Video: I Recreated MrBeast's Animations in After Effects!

Today step by step I recreated three MrBeast animations in After Effects.
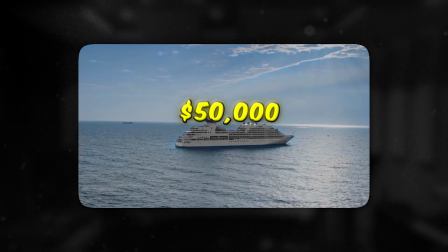The first MrBeast style animation we'll recreate will be this one. A $50,000 sign levitating above a ship.
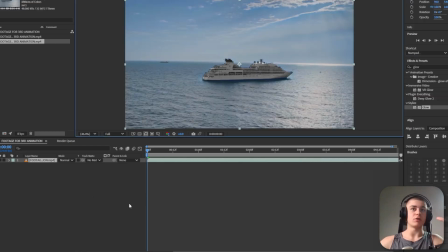We're going to first of all find a clip that showcases this sort of boat and the ocean so something like this is going to work perfectly well. We have some movement so we need to apply the 3D camera tracker because we want the text to reposition based on the camera movement let's select the boat
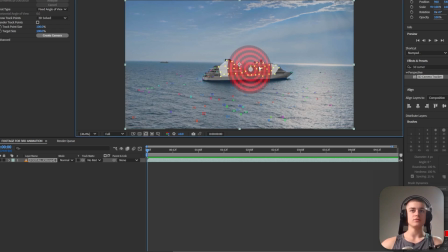area right here just like so and right click create text and camera first of all I'm just going to change the text to $50,000
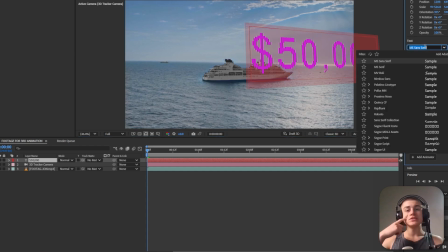second of all we need to change the font MrBeast uses the Comica axis
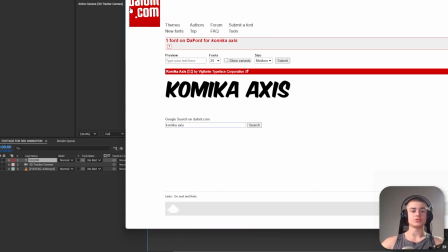font you can get it for free on dafont.com right here change the fill
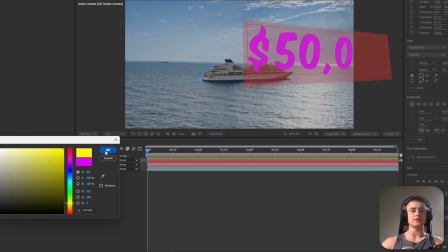color to very bright yellow let's reposition it a little
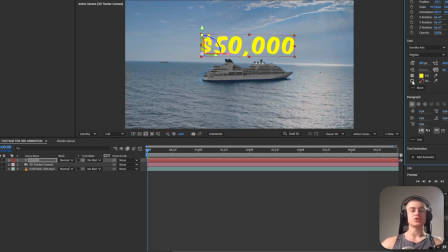bit and i'm also going to add a stroke let's set it to something around 20 ish pixels now if i play this back looks cool but that's not all
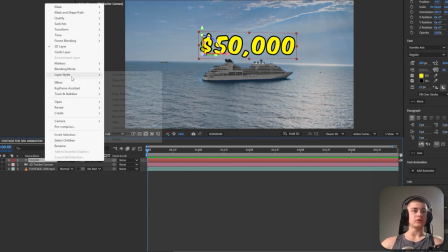yet right click the text layer do layer styles and click bevel
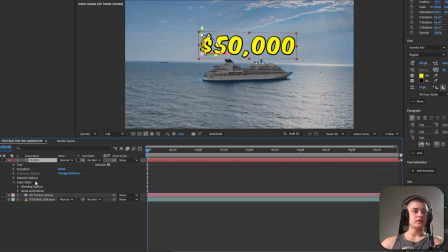and emboss okay this effect is going to be super cool because now if i enroll
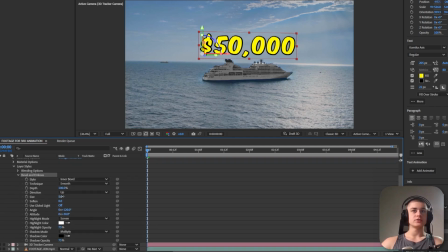this right here and if i increase the size to something around 20
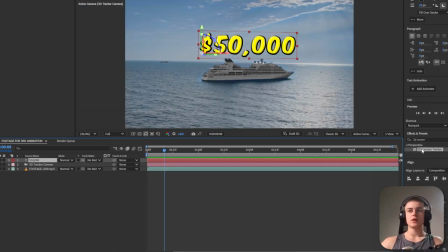and that way we are able to add some super cool depth to the text. I'm also going to search up the glow effect, drag it over onto the text layer. Let's decrease the glow threshold, increase the glow radius a little bit. Looks nice, but we can also do one more thing.
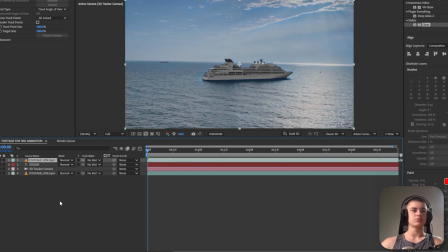Let's duplicate the footage with the boat. Let's put it at the top. Let's rotoscope the ship.
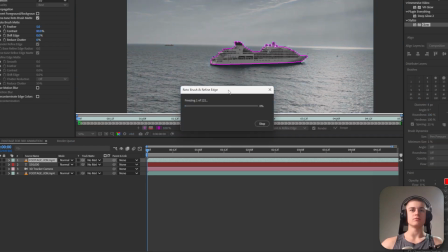Hit freeze so that the mask can complete.
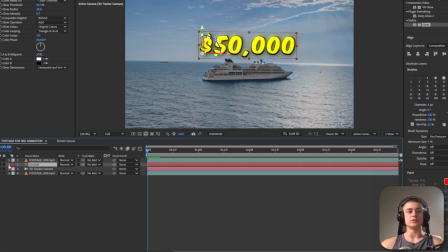now if i go back to the original sequence i'm going to go to position by clicking p i'm going to add a keyframe so basically i'm just going to keyframe this at the beginning i'm going to move this keyframe somewhere around here and now right at the start i'm going to bring the
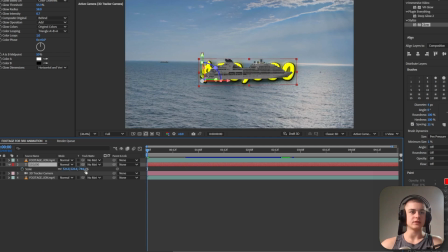text below i can also scale it down bam reposition it we've got something like this which looks not so good so select
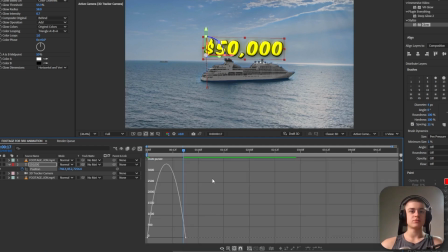these keyframes hit f9 go to the speed graph and change these keyframes a little
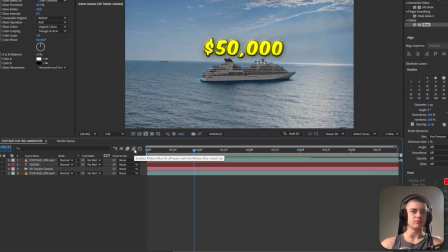bit just like so you also can enable motion blur and we can enable motion blur for the text in particular okay it looks nice but as you can see the text is visible at the beginning of the animation so what we can do is you can
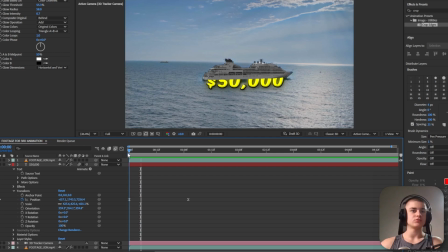just go transform you can change the opacity so at the beginning we're just going to need to set the opacity to zero then once we start showing the text up at the top of the boat you can increase it maybe let's put this a little bit later in time
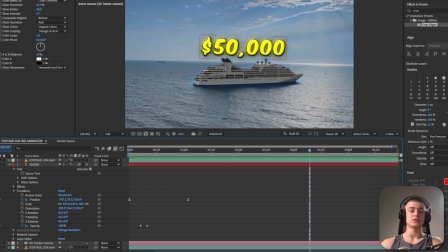okay and now that looks good for the next mr beast style animation let's recreate these three x's symbolizing a three-step elimination by the way you can
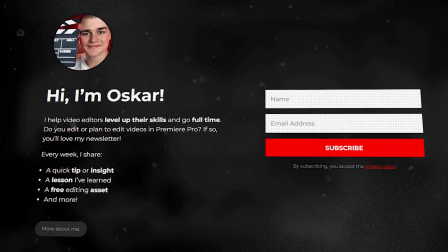receive the three projects we are working on today completely for free by subscribing to my newsletter check out the pinned comment down below in order
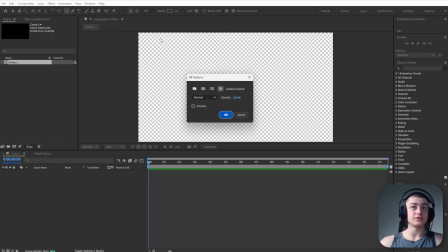to create this animation we're going to use the rounded rectangle tool at first we're going to disable the fill and we're going to enable the stroke okay and
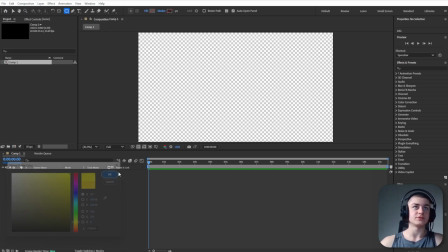that stroke is going to be very sort of vibrant yellow set it to around 20 ish 24 pixels and create this sort of shape let's center
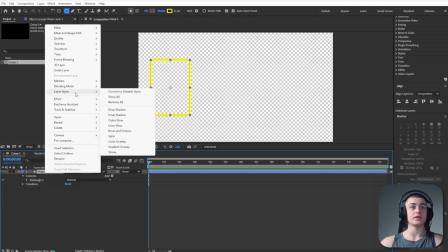it right click go to layers tiles and go to bevel and emboss
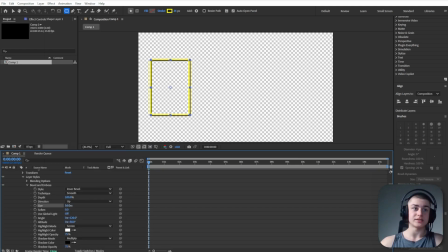expand this and increase this size do something around to like 18 okay next up
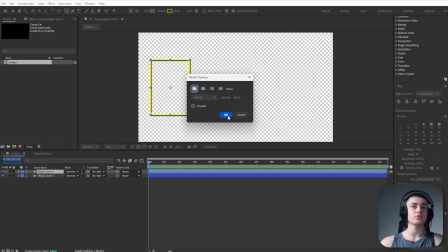I'm just going to duplicate this rectangle we just created I'm going to disable the stroke and I'm going to enable the solid color fill that works now
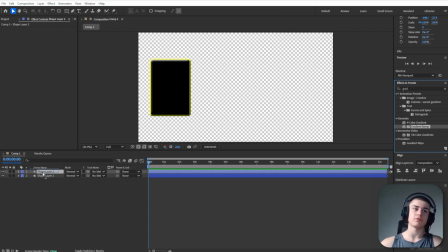let's just search up for gradient ramp drag it over onto that black layer let's select the start of the ramp right here and the end of